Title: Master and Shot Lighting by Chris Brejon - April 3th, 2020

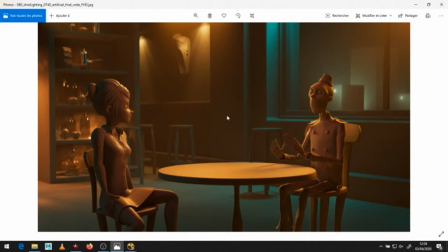49:22 If they blend, you just get gray, okay, or white, okay, depending on the exposure, okay. So you want both colors to exist in your scene, okay, but you don't want them to blend too much, okay, because otherwise you just get gray and desaturated, and I don't want that.
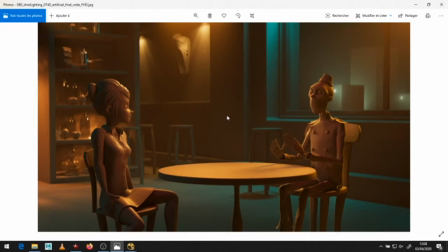49:39 I want each color. Okay, is live stream down? Is it broken again? I saw Bintang complaining about it. Just let me know in the chat if I just keep talking or.
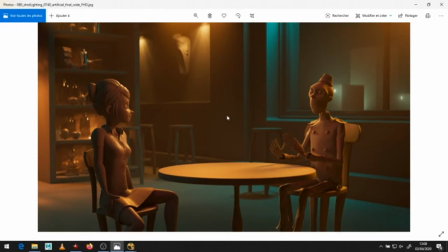49:55 Okay, thank you guys. I keep going. Yes, Jean-Michel, you are totally right. With all the texture and the assets, it's even harder. I totally agree with you. And if I had some time, I would love to put some colors on these guys and just to come up with some ideas and everything.
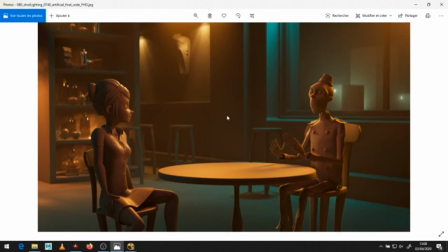50:14 Okay, but I agree with you. Right now it's just a mid-gray shader and playing with colors. But you see here, I've tried to make the blue and the orange not mix too much because I think it is interesting. Please notice I have added a rim here on the zombie. Maybe too yellow.
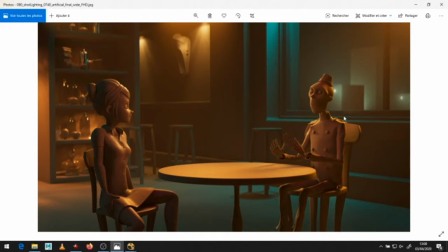50:32 Maybe I should have be saturated, but because I lost it between master and shot, so I've added this rim in the final part.
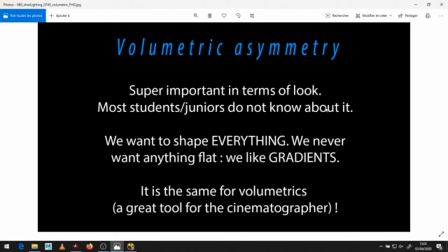50:40 Okay. So we're gonna go run through quickly from the render graph,
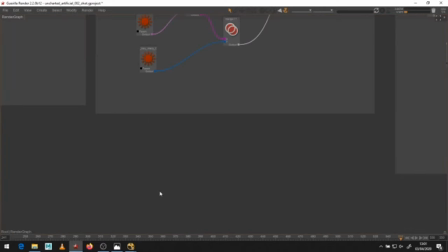50:45 because first of all I must apologize, my render graph is kind of a mess, so sorry about that.
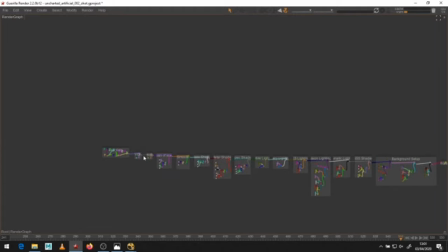50:51 I should have done groups, but it's so basic render graph that honestly there's nothing interesting to spend time on it.
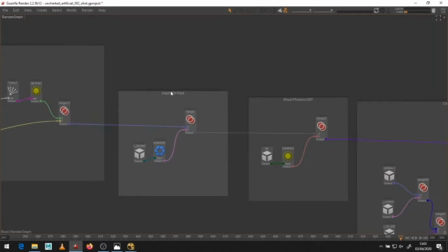50:58 So depth of field, okay, on the camera Maya camera attributes, okay.
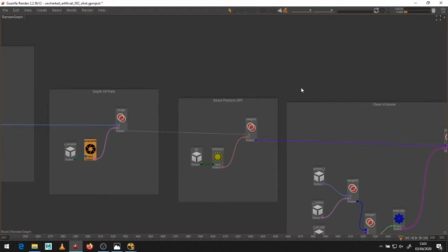51:04 I turn off bidirectional because it's broken anyway right now and I don't need it.
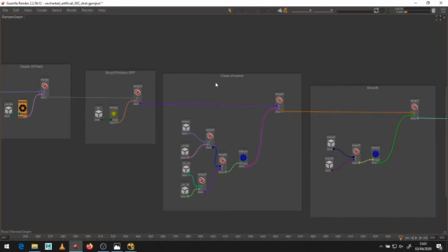51:09 This is a clean of scene. I'm not able to export clean alembics, so I just clean the alembics here.
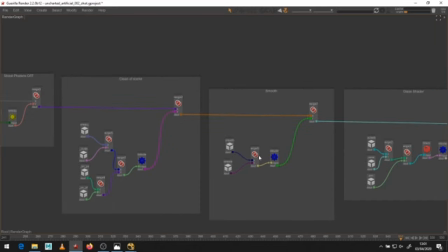51:15 Here I smooth everything, okay. I've put some glass shaders on everything that is called, this is actually interesting, everything that is called bottle,
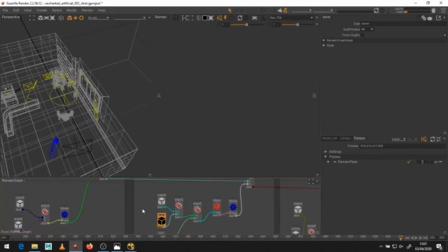51:24 okay, or glass, okay, or pot has a glass shader on it. My naming convention is not really strong because all this geometry comes from when I was a student back in 2006.
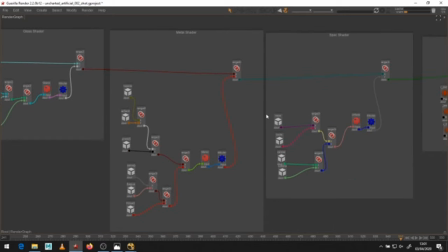51:36 Here I put some metal shader, okay. Here I put some speck shader on the whole scene because I wanted some speck here and there.
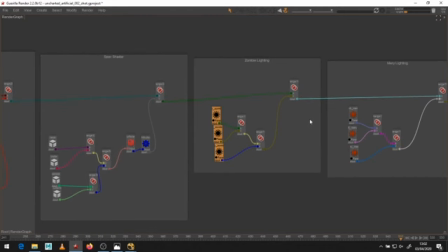51:44 This is the zombie lighting. We've said 3 lights per character. This is the Mary lighting, 3 lights per character.
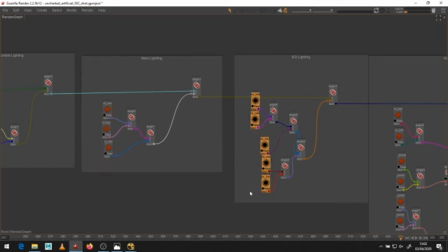51:51 This is the IES lighting for the bar. Okay, these are more IES lights for the bottles.
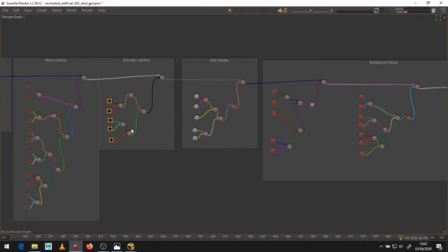51:59 Okay, these are a couple of volumetric lights. Okay, dramatic lighting is actually volumetric lights. Okay. SSS shader for the face, and this is the setup for the city in the back.
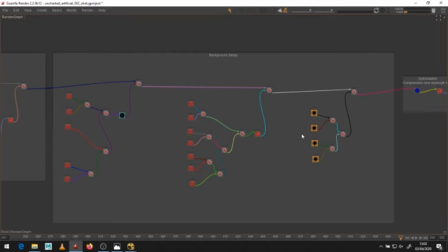52:11 Okay, so a couple of cubes, and I'm using here sphere lights. Okay, sphere lights to get the bokeh to mimic a street light.
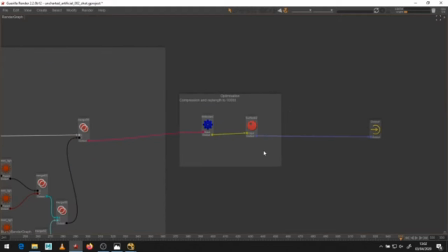52:20 Okay, and this is just some optimization stuff. Okay, guys, so this is super basic stuff.
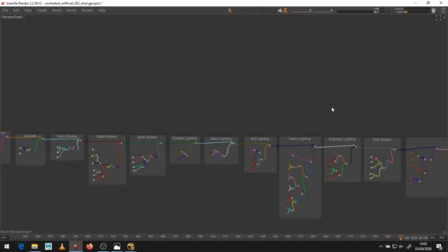52:28 Nothing fancy. No procedural, no scatter. Just some lights and make it look good.
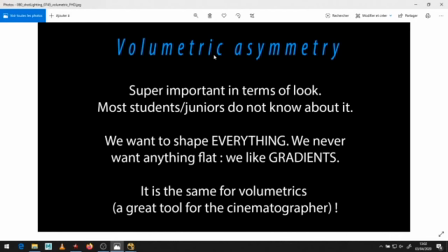52:33 Okay. So 2 things I want to point out. I'm almost done. Thank you for being here. Volumetric asymmetry, super important in terms of look, okay? Most students or junior artists do not know about it, okay? I don't want to offend anyone, but that's reality on the ground, okay? So I really want to tell about this.
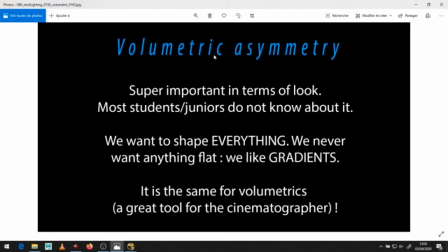52:52 What do we want in lighting, okay? We want to shape everything, okay? We never want anything flat. We like gradients. And it is the same for volumetrics. Please think about volumetrics as a great tool for the cinematographer.
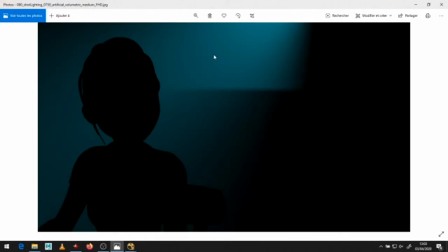53:08 Okay, so this is the basic volume 2 shader asymmetry. Okay, and it's I'm going to show you what I did in the shader. Okay, this is when you play with the asymmetry. Okay, you see the difference. Okay, this is flat.
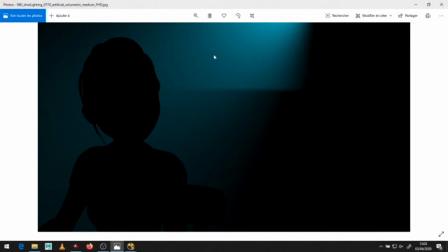53:23 This is boring. We want this, and we can even go further. Okay. So this is me playing with the asymmetry, okay? This is flat. It looks okay.